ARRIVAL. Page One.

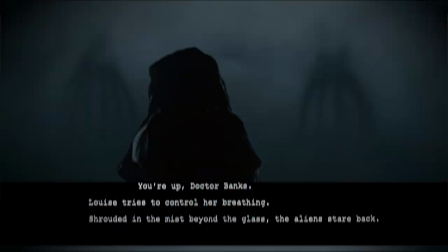I'm Adam from Young Screenwriters.
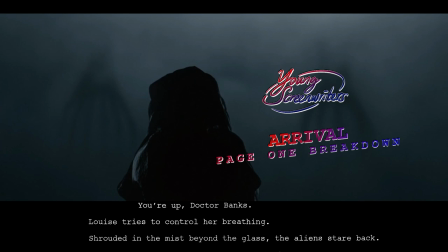Today, let's talk about the fantastic film Arrival and how it lays the groundwork of its protagonist's emotional journey of motherhood and loss on page one.
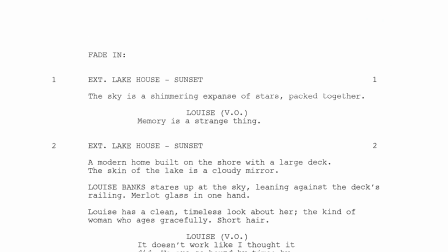Light spoilers ahead, but let's get into it. We open with great economical imagery, exterior, lake house, sunset.
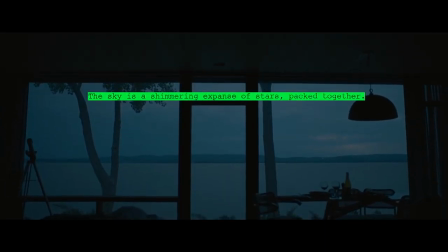The sky is a shimmering expanse of stars packed together with Luisa's important line, "Memory is a strange thing."
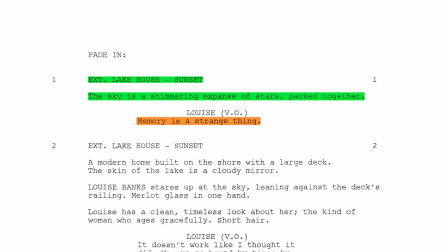This is not an arbitrary line to start out your story with, and it's always important to consider what is the first line the protagonist says in your story. If that first line isn't connected to who the protagonist is in an important way, that's typically a missed opportunity.
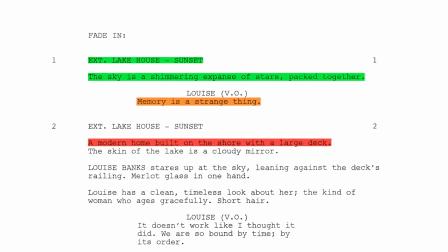And as we move inside of the house, a modern home built on the shore with a large deck, the skin of the lake is a cloudy mirror, great imagery that isn't overly descriptive.
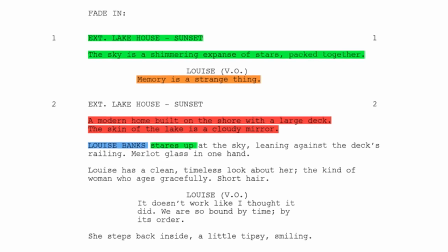We meet Luis Banks, who stares up at the sky, leaning against the deck's railing. Now, the writer doesn't make the mistake of over-describing her. He just gives us quick description, timeless, kind of woman who ages gracefully, short hair.
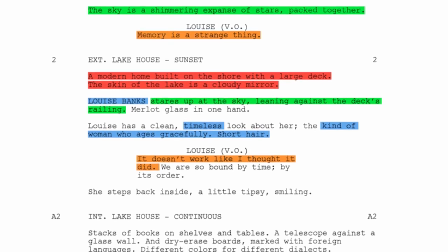It doesn't work like I thought it did. We are so bound by time, by its order.
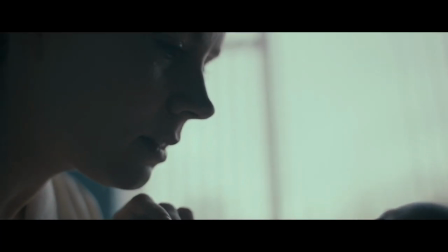Later in the film, we learn that this first sequence of images of Luis, of her child, of her losing her child, are in fact out of order.
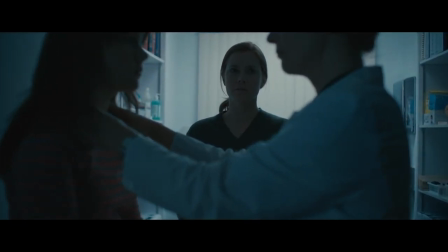And while the audience has yet to put that together, the writer is in fact telling us what we're about to experience.
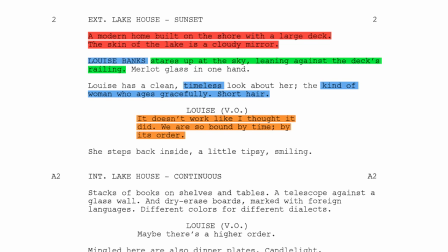She steps back inside, a little tipsy, smiling. So halfway through page one, we get a sense of contrast between the voice of this woman and the images we're seeing of her. We see her by her house, looking up at the stars, smiling with a glass of wine, yet she's talking about time and memories.
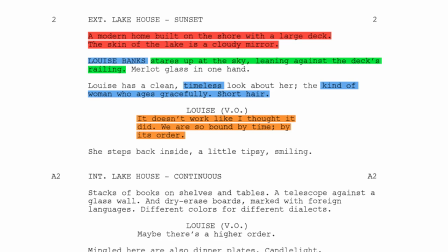And as we move further to the house, we get a sense of who she is by what she has. Stacks of books, a telescope, dry erase boards marked with foreign languages.
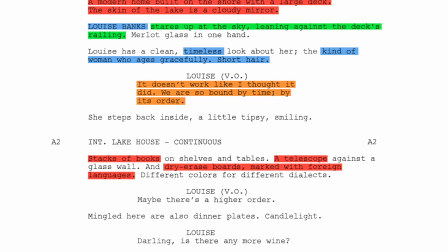These objects aren't arbitrary set dressing. It shows us about who she is and what her interests are in a way that's more engaged and grounded than if we just sort of had sort of a clumsy job description.
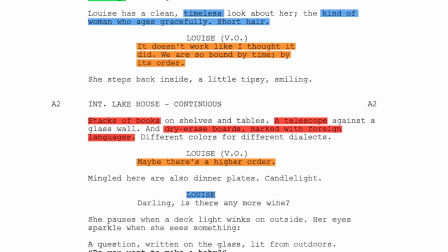Maybe there's a higher order.
And then we actually hear the Luis we're seeing in scene, "Darling, is there any more wine?"
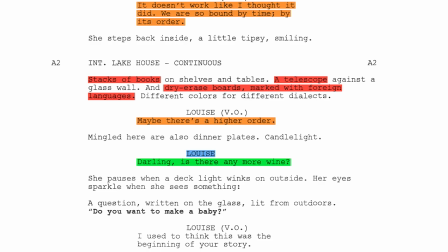We get a sense that she's in a relationship. And then the two most important lines on this page, she sees a question written on the glass lit from outdoors.
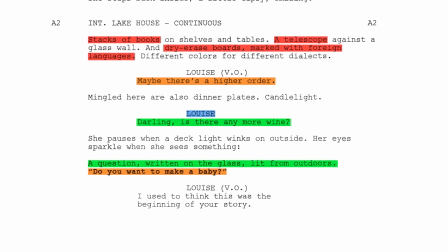"Do you want to make a baby?" Contrasted with, "I used to think this was the beginning of your story."
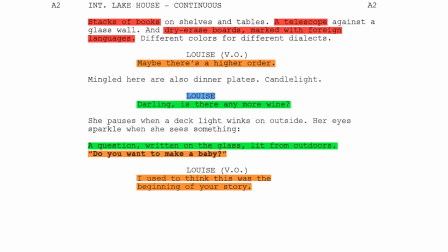Now, what this opening page does, we get a sense of who Luis is, what her profession is. More importantly, we are getting the essence, the threads of her thematic story. We get the sense that time is out of order, that memory is a strange thing, that she is at this point in a relationship and going to have a baby.
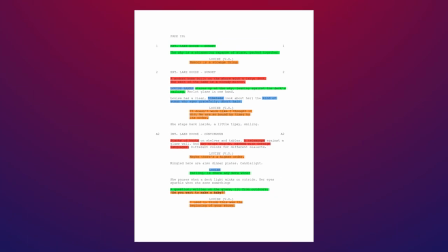In a way, the core of the whole story is teased out here. She will be grappling with the loss of that child and the fragmentation of her memories. Because this story is specifically about subjectivity and it's about memory, having Luis communicate to us using the voiceover to show that subjectivity,
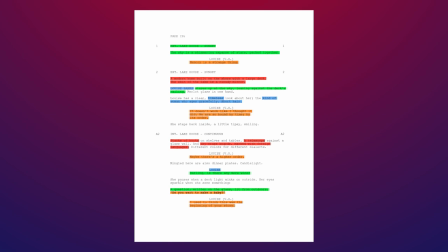the dissonance between the images we see with the voice of her in another time, it perfectly encapsulates the tension point that drives this story forward.
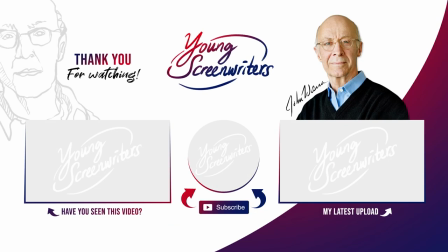Anyway, thanks so much for watching. Like and subscribe. We have two free courses, Writing the Short and Writing the Scene, taught by NYU professor John Warren, that cover all the essentials of the elements of story and everything you need to know to write a great scene. Thanks so much and have a great day.